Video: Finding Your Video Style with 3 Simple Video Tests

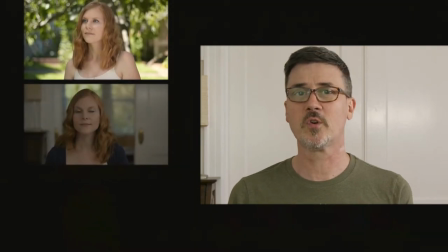Today we're going to show you three simple video tests that you can record to help you determine your visual style.
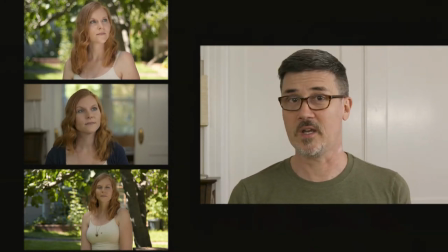Welcome to Pull My Focus, adventures in the world of digital filmmaking where we show you the tips tricks and techniques you need to make great video. In filmmaking you have a lot of choices to make on set for each shot that affect
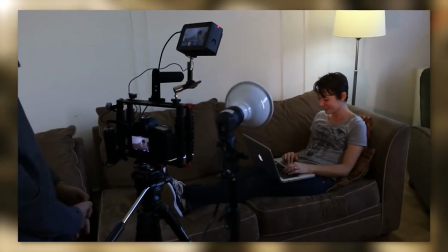the final outcome of your project camera angle camera placement prop placement talent
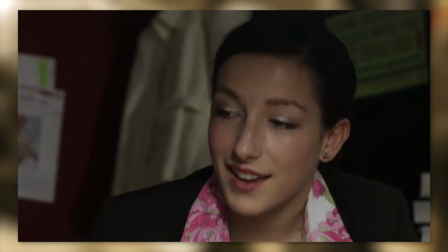blocking focal length lighting contrast and much more what can you do in pre-production to help that process shoot tests and experiment to determine the visual style that's right for your project here's an analogy an exceptionally technical craft pottery which happens to be one of my hobbies
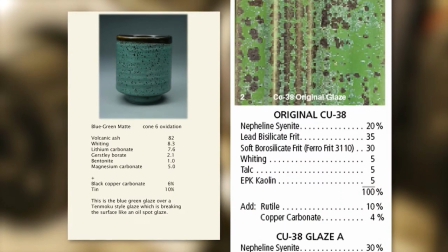uses complex glaze mixtures that look different on various clay types and is affected by a wealth of other factors so in pottery we make test tiles a
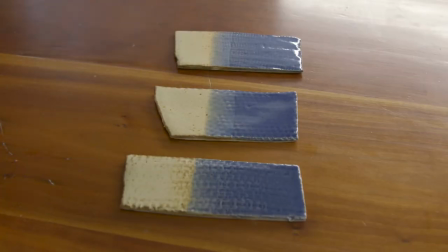lot of them to see how one glaze looks next to another
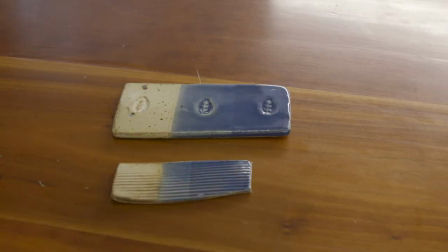over another with texture underneath and so on in the end we gain benchmarks of styles that we like and now know how to technically recreate them. This means we can make informed and creative choices. The same applies to digital filmmaking, another exceedingly technical craft, where a lot of creative choices are made on set and then baked in the edit. Use these three simple tests to narrow down some of those choices to help you determine the look and feel you want for your project. In these types of tests what's key is to keep it simple. We're working with only one variable at a time in each test.
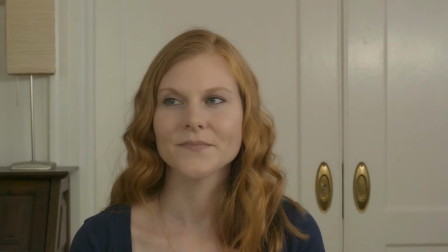Aperture. Let's practice a single static shot the same focal length 50 millimeters.
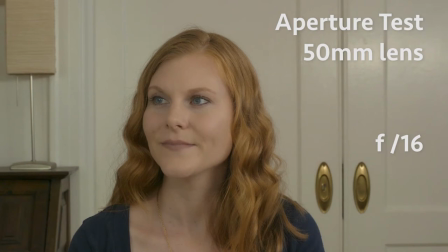The variable the f-stop. We'll need ND filters for this test.
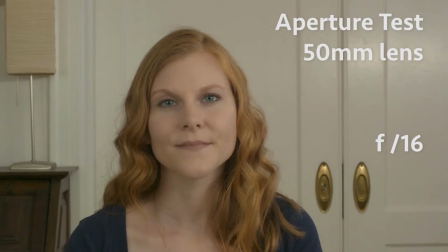We'll start at f16 ISO 850 which I'm lit for and focus is is set on Courtney's eyes.
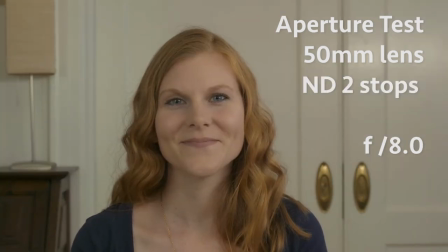Now we'll open up two stops at a time, using an ND filter each time so we maintain the same exposure.
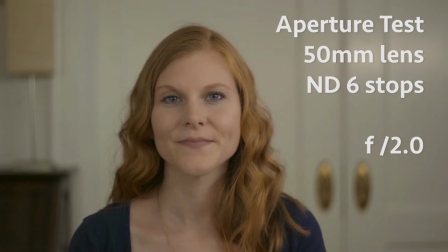You'll see how the background progressively goes out of focus as we open up. Now let's open the door behind her to add even more depth and do the same test.
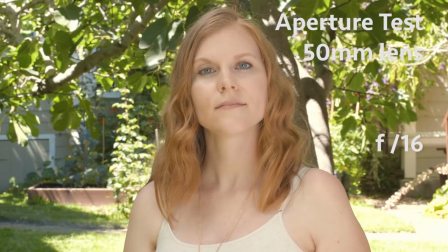Now let's go outside and do the same test on an exterior shot.
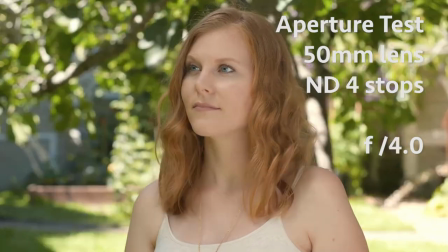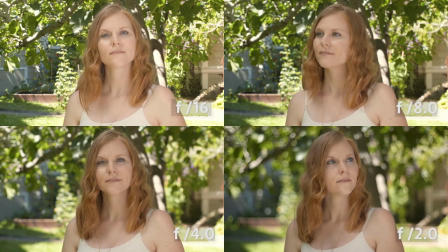I now have tests to compare how different apertures affect my background in relation to my actor on my locations and the feeling it gives.
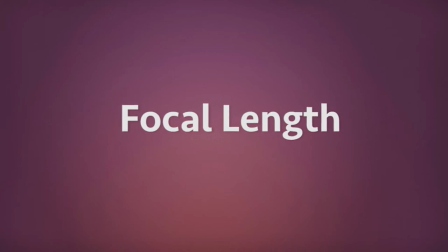Focal length. I'll use my Canon 24-105 zoom here.
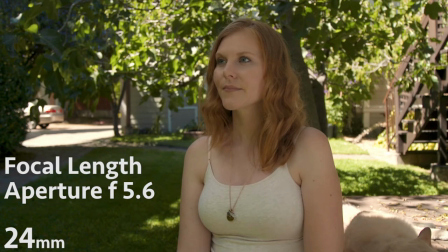We'll start at f5.6 and we'll start at 24 millimeters.
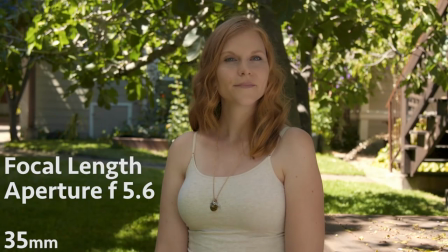I'll then pull the camera back and zoom in to 35 millimeters to maintain the same framing on Courtney. Remember I'm only changing one variable, the focal length.
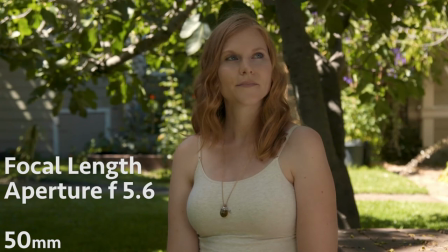Then I'll zoom in and move the camera back for 50 millimeters and then 75 millimeters focal length.
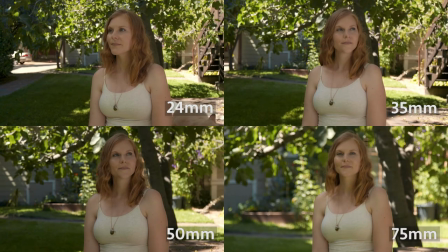As you can see the background changes as we change the lens focal length. In the 24 millimeter we can see a lot.
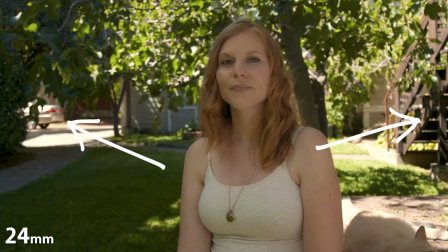My car in the background, steps on the right. It has a different feel than the 75 millimeter.
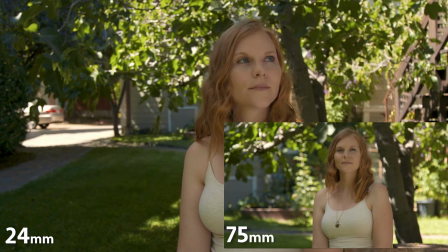We barely see the background and it's clear the character is the focus. The 24 millimeter shows her in the world around her.
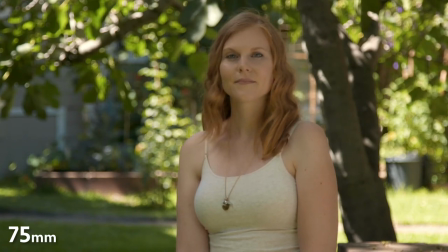The 75 millimeter more isolated focuses on her alone. Key to fill ratio.
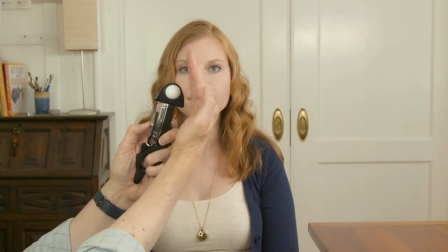Let's go back inside and test our third variable called our key to fill ratio.
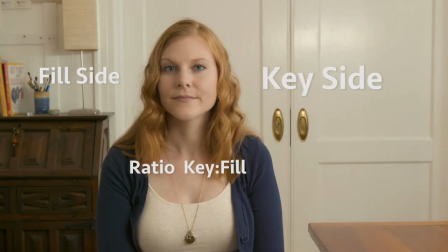This common ratio relates to the contrast between the key side and the fill side of our talent's face.